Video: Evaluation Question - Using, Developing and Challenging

Hi, I'm here talking to you about the evaluation question that should be coming up on your screens right now. What are you doing here? I'm here to present the question we talked about. No, we didn't. But you're here now, so I guess we'll just do it together. Sounds good to me. So, do we just look at this and read off it?
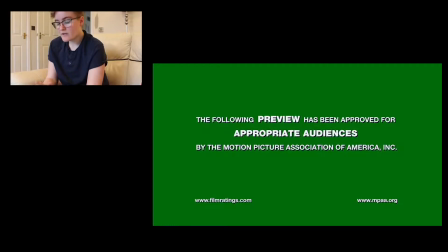Pretty much. Okay then. When I first decided to produce an action thriller film trailer,
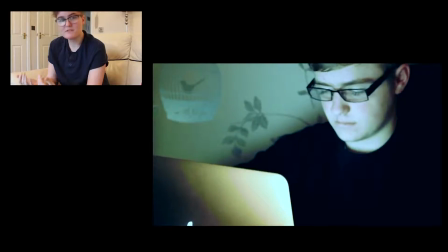I always aimed to keep to the conventions of real action thriller films,
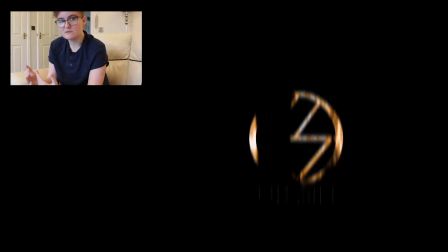as the genre is rather rooted in keeping to simple conventions to please a specific audience,
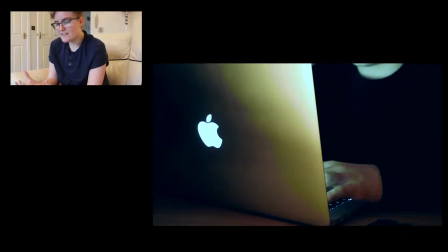predominantly males. I feel that this aim has been shown in my film trailer in many ways,
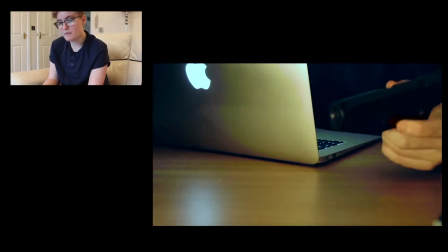and that is what I'm going to be talking about today.
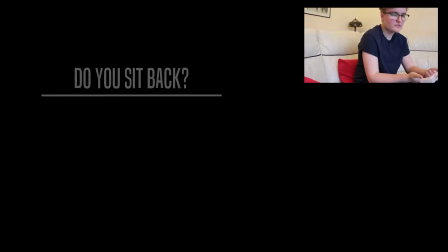The mise-en-scène is mostly significant in this genre of action thriller films, and this is where I believe I developed the forms and conventions of real action thriller films the most.
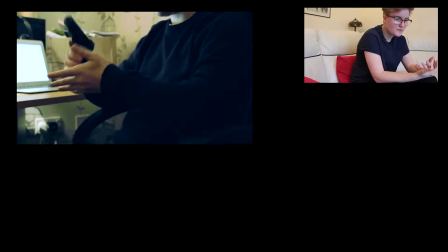To really engage my target audience, I knew I had to include a weapon of some sort.
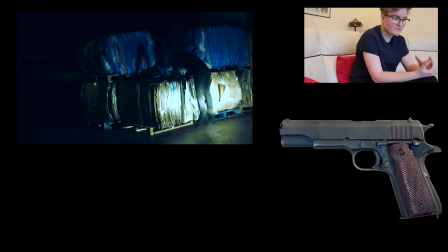This resulted in my protagonist having a gun, a pistol to be exact,
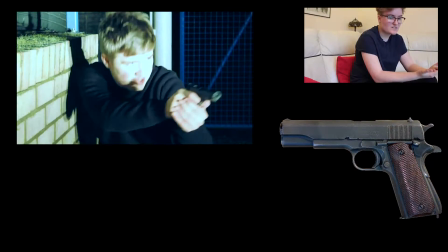as this is the most common weapon used in action thriller films.
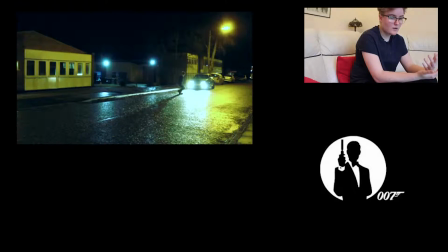For example, James Bond, Bourne Identity, Abduction and Die Hard.
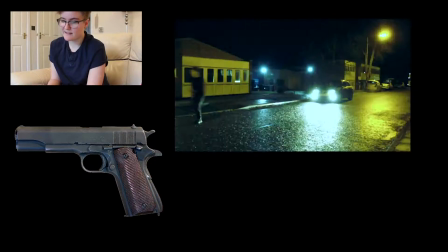This prop is also more realistic than a more elaborate weapon such as
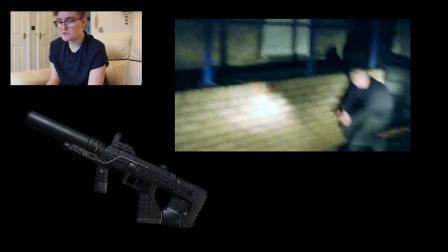a machine gun or foreign weapon due to the location in which my film is set, Britain,
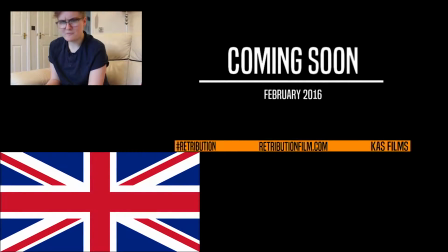which is not known for massively destructive weapons.
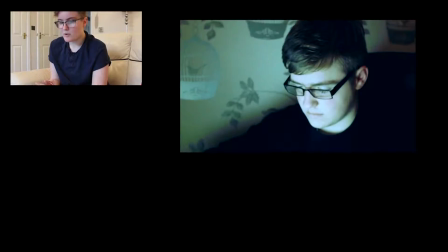The setting of my film trailer develops upon two areas that are usually used in action thrillers.
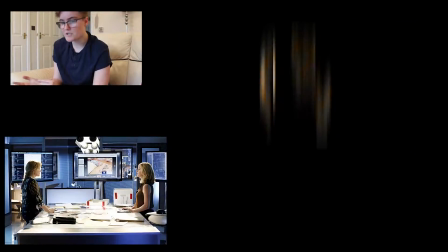One is a location to do research.
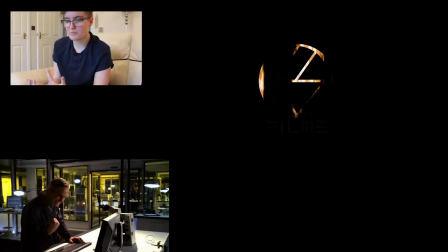I chose a room that looked like a study in a house, as this would be the most realistic place for my protagonist to have access to.
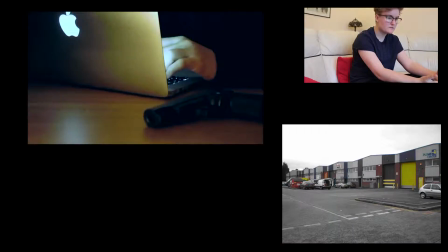The other location is an industrial estate, as from research I found that many people
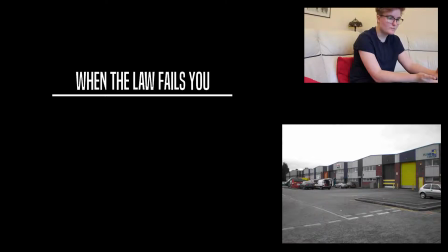associated a location in an action thriller film as an abandoned building or warehouse,
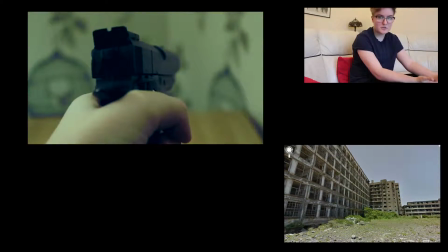which is why I chose an industrial estate,
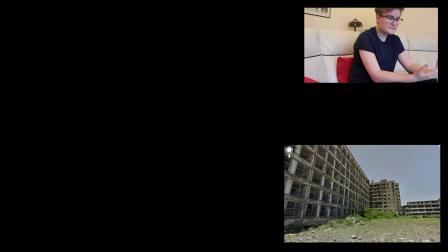so that the audience made that potential connection without showing it obviously,
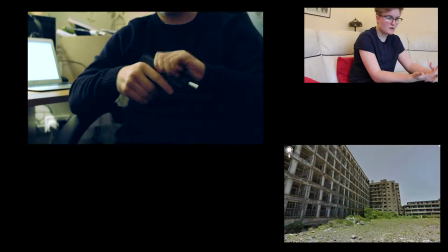as in my trailer I only included the outside location.
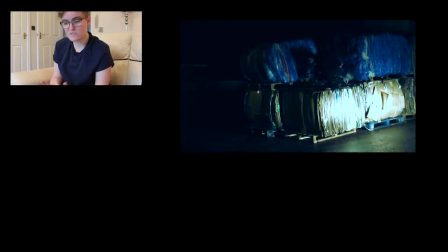The costume I chose for my character was inspired by characters like James Bond and Ethan Hunt,
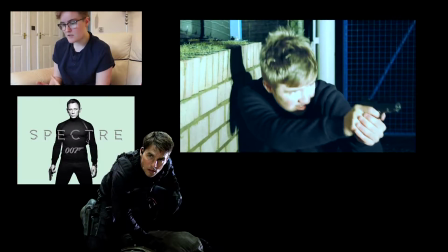as I found them to be the epitome of an action thriller protagonist,
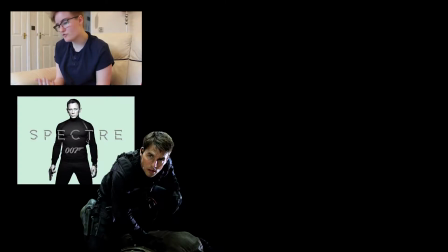and so wanted to use aspects of their costume for my own protagonist.
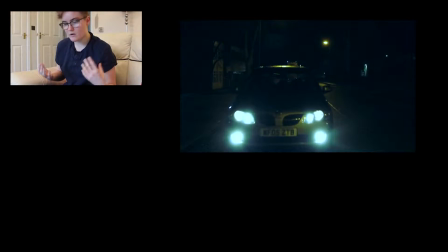This in particular was a black jumper, black trousers and black shoes,
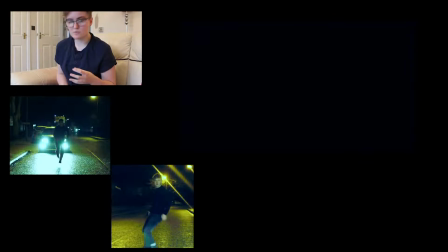to give the impression that my protagonist was undercover and not supposed to be there.
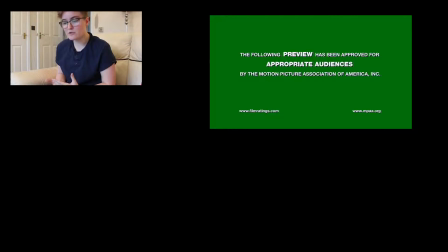I chose to challenge conventions by not showing my protagonist in any suave costume,
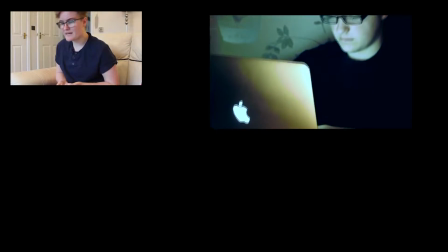like a suit, as for the age of my character it didn't seem like normal attire to be wearing.
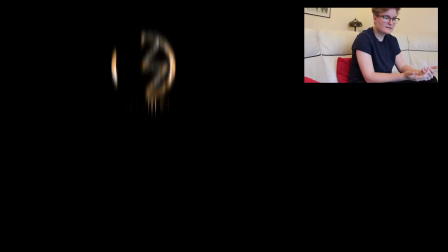As I didn't use any specific forms of lighting,
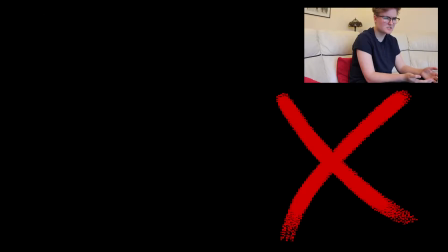I do not believe I developed or challenged that particular convention of an action thriller film.